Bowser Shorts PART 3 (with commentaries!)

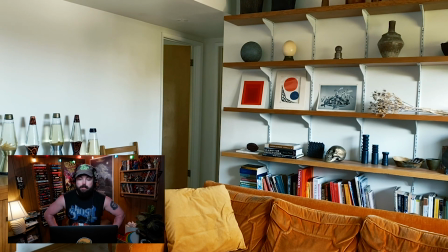4:07 And, and then you're, you're living in that and you're living in what the cell phone catches and what their lav mics catch, which leads to a really fun thing of, you know, his lav mic picking up his dialogue while he's talking to himself, going to the car, etc.
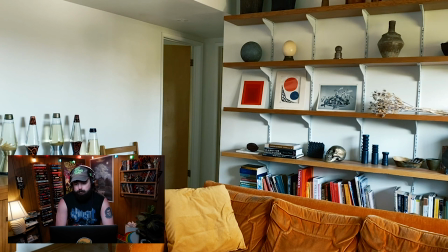This feels like a Haneke idea, right? Kind of like Caché. Yeah, Benny's video, Caché.
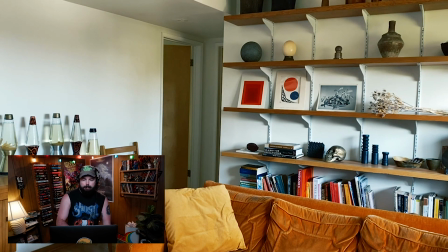4:44 Maybe, um... Oh my god. I'm forgetting the name of, uh...
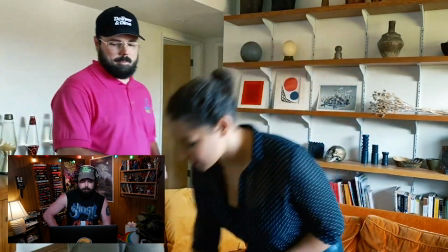4:51 Oh, come on. I'm forgetting one of my favorite Haneke movies. No, it's a little piano teacher vibes, but that's not the movie I'm thinking of.
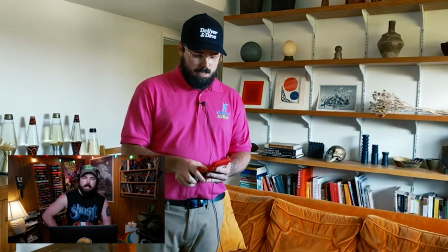5:01 I'll look it up when this is done, but holy hell. What's the Haneke movie where like the entire family commits suicide?
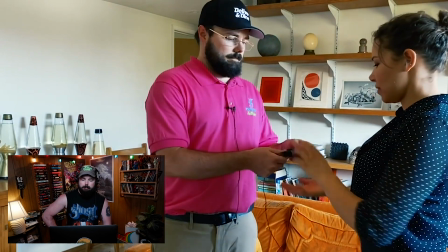5:10 I'll look it up.
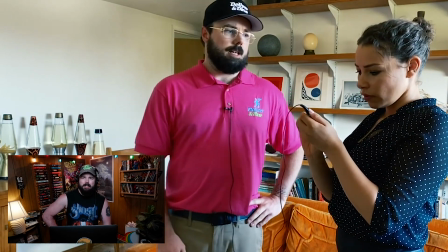5:15 I think this was the point during the pandemic when I was, I mean, I still hike every day, but I'm not that svelte.
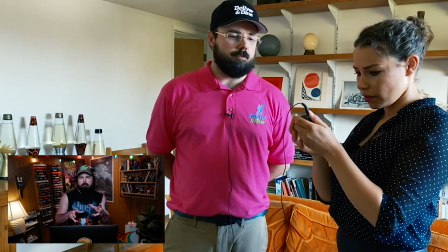5:23 burgundy Tercel again I love this stuff getting a deliver and dine shirt and hat made love it
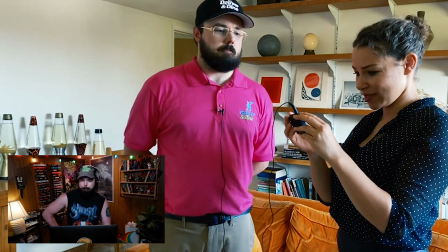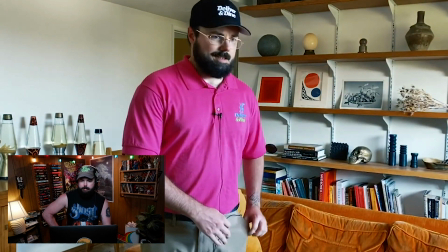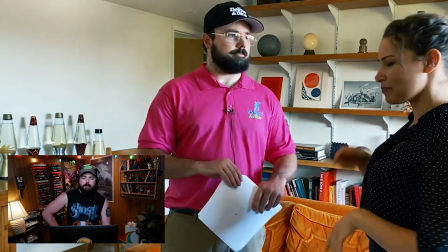5:43 I talked to a director recently who has kind of graduated to the next level and just recently did a
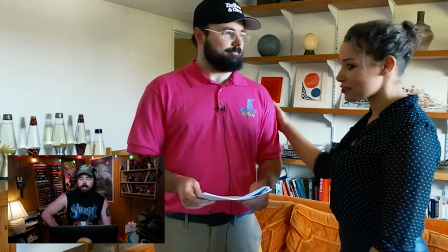5:49 a larger Netflix film And he said, you know, the job of directing changes,
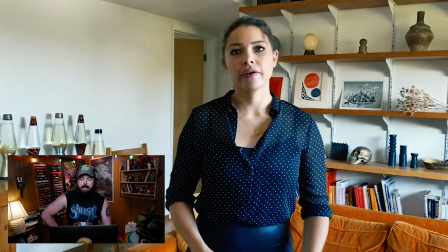5:56 all these things you're learning that you have to know because you're doing it yourself,
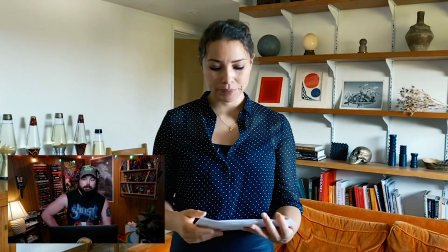6:03 it now becomes something that's delegated and you become more of a project manager.
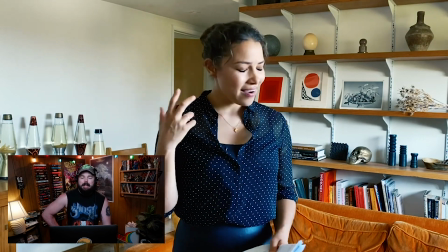6:12 And I'm not bummed out by that. Like, I love getting all of these t-shirts and hats and props made.
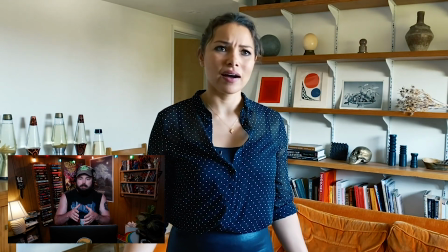6:19 But, like, if I could just focus on talent and camera and tone,
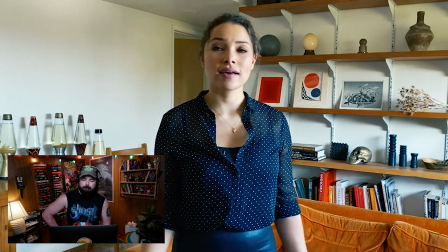6:27 you know, I'd love it.
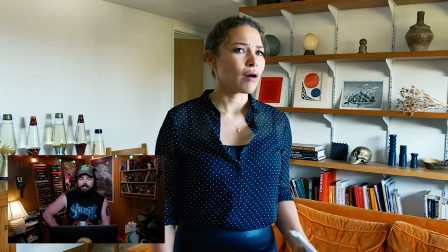6:31 But I'd love to not also be the guy with the box of props that he's walking up the steps at this Airbnb that we rented.
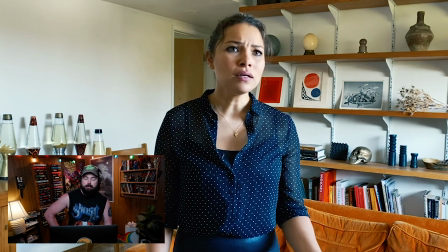6:40 Oh, we got it through Peer Space.
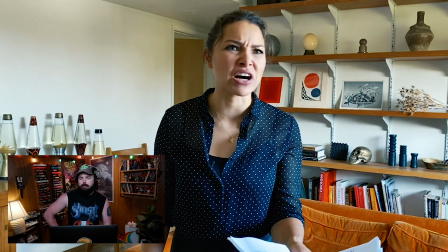6:46 But I think this works. The experiment here is, you know, can you build enough of an elevating
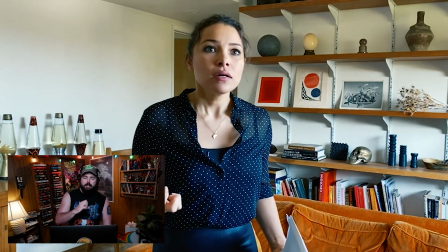6:55 suspense or story with one frame?
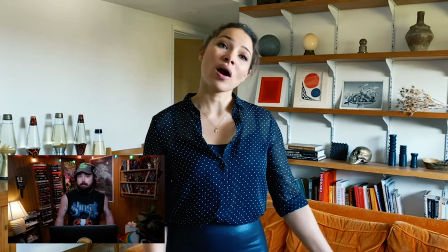7:02 Which class? Does anybody, does that make you think of anything else? Worm!
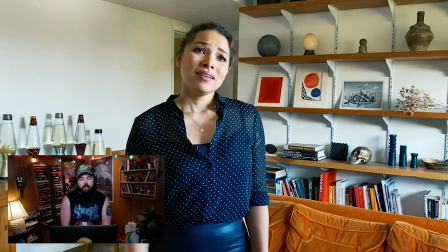7:07 Right, right. You've arguably got one frame to work with.
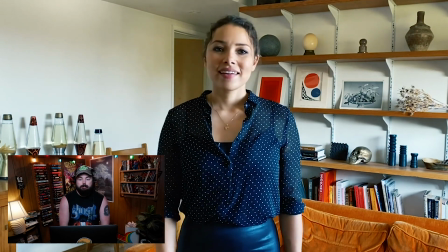7:12 The frame changes, but that's part of the escalation is your POV will always be the cell phone on this tripod that she has placed here.
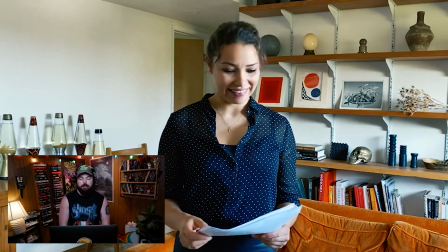7:21 Who takes the tripod, who owns the POV, changes because those are some of the only elements that can change within this restriction.
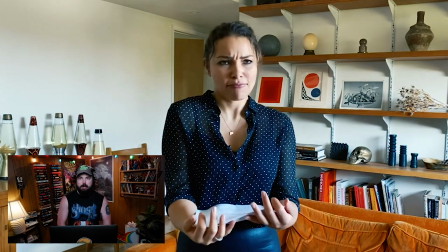7:33 It's like you start off by just...
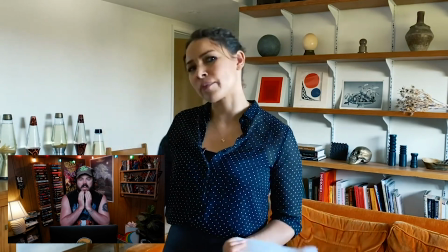7:37 I mean, it's the same with a lot of the more experimental shorts that we've gone through.
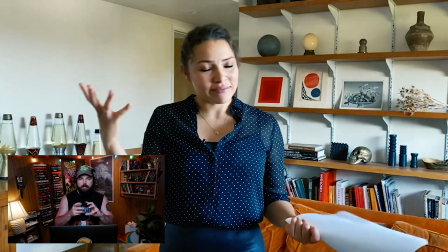7:43 What within the confines can be rearranged. What within the confines can be heightened.
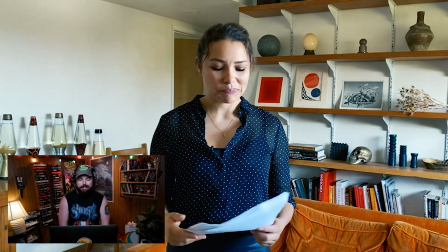7:49 And that's how you find your structure to still give it, like, the basics that a story demands.
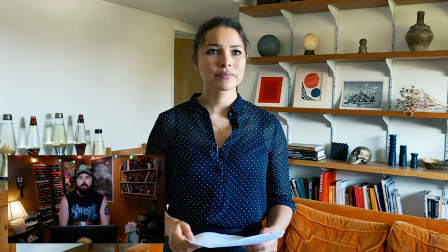7:58 Oh, that's a fun turn. He said he didn't know her show. But now he remembers a very specific episode and moment from her show. I like this. I like this little turn.